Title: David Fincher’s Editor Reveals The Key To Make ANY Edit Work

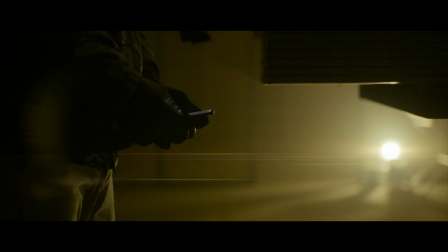20:34 David would text me and go, hey, try the Smiths' How Soon Is Now on this. Do vertical sound editing, so hit it in full blast on his POVs.
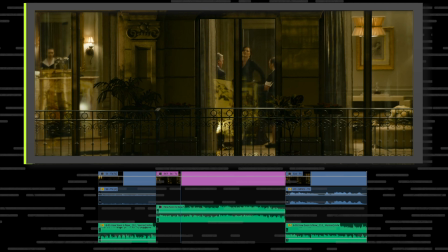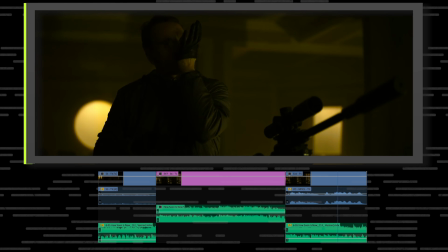20:56 My process is purely logistical. That sounds like a fun task. And now I want to make it perfectly work to that music so that each time you get that big guitar riff.
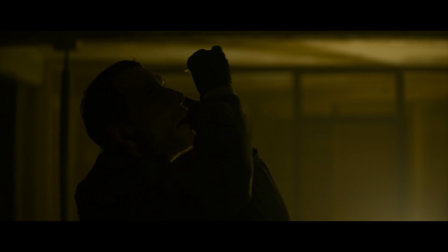21:07 No one who can afford me needs to waste time winning me to some cause.
I'm like landing on a point. So I put all that together, and by its nature of being really loud on POVs,
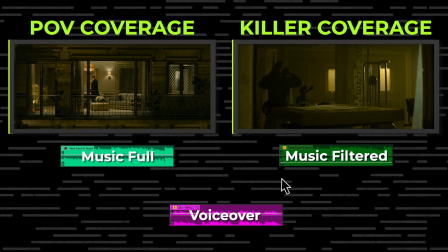21:22 and then tinny music when we're looking at the coverage of the killer, I've got to put his voiceover on the coverage of him.
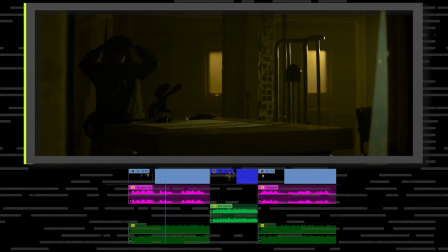21:27 I serve no god or country. I fly no flag.
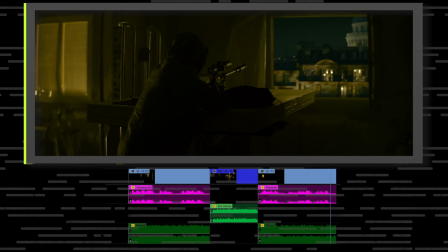21:34 If I'm effective, it's because of one simple fact.
So I start looking at what are the longer pieces of dialogue.
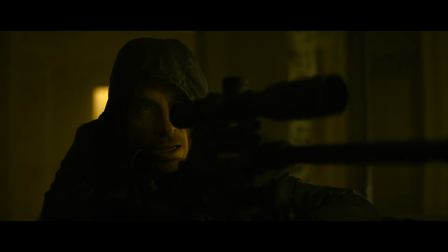21:43 I don't give a fuck.
I'm going to now start working the voiceover to the very end of when he pulls the shot
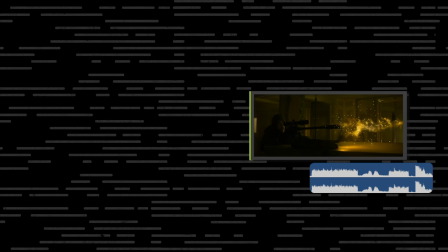21:53 and work backwards from there and go, okay, I've got like a chunk where there's no voice.
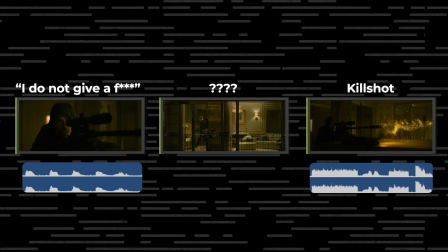21:58 What am I going to do about this? Because there's no rhythm. It's always like the voiceover is like a lyrics in a song that if you introduce them and then they vanish and then they come back, but you're on one key scene,
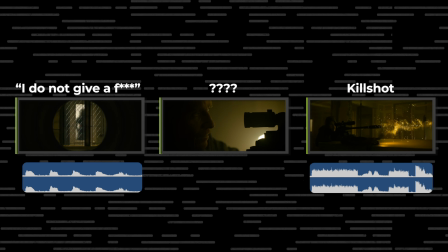22:09 it can feel messy. We started to write new bits of dialogue to sort of help repair that.
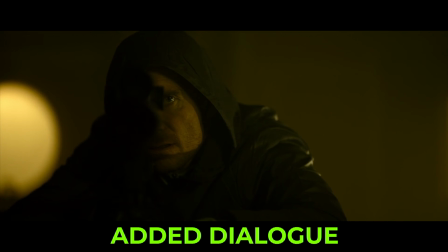22:15 Stick to your plan. Anticipate, don't improvise.
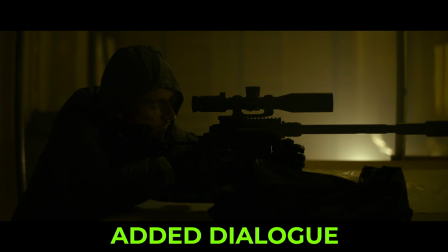22:26 Trust no one. Never yield an advantage.
So that it was this sort of consistent, steady thing. There were gaps, but it still had its, a rhythm that had intention. Once we sort of fell in love with this scene in how we were approaching it, we took the discipline of saying POVs are silent. They don't get voiceover, and went back into things that we'd previously done and applied the same rules. So the first time we hear the Smiths' music, when he walks up and just looks out at dawn at everybody, it's the same thing. We've got POV shots and all of his voiceover I'm saving for his side.
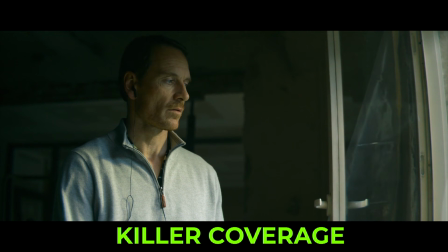23:16 140 million human beings are born every year, give or take.
So I had to sort of start to recalibrate things. And then when he brings up his scope early and you get the first sort of hint of something sinister,
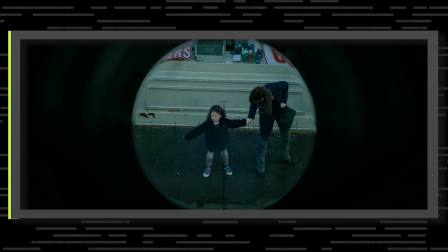23:31 every time he's looking through the scope at like the little girl walking along the street or the security guard, all of those things are all silent. And I'm holding them just a little bit longer than you normally would.
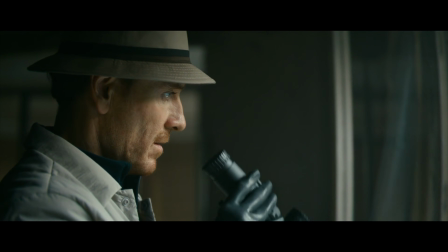23:43 All disadvantage.
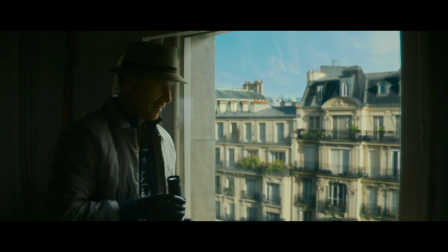23:51 Some of that came from when I used to have the voiceover placed on those shots.
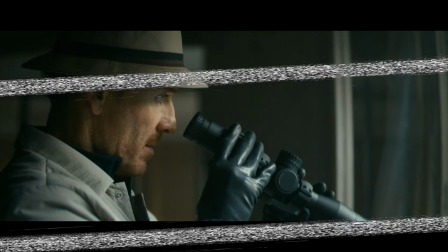23:56 They were longer to house voiceover.
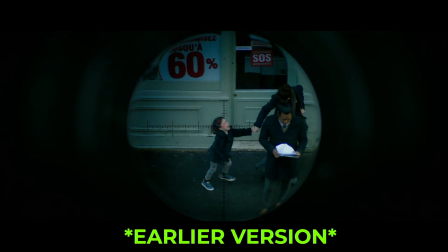23:58 Everything else, the popping sound like fireworks, breaking of glass, the screams, all disadvantage.
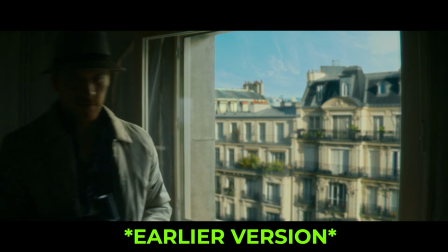24:05 And then when I moved them out, it was like, this feels weird. And it's because it's got that intentional discipline to his process where everything is taking that tiny bit longer than what's comfortable. And what I loved about that in the end was Ren Klass, the sound designer, and this can be rare for sound designers to be able to get this much space.
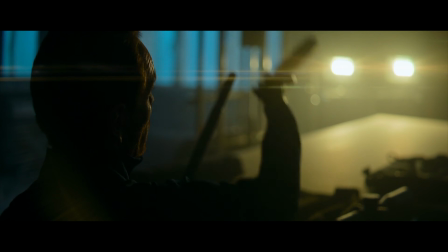24:32 is there's all of this, when it wasn't filled with a music track, there's all this room for him to design pieces.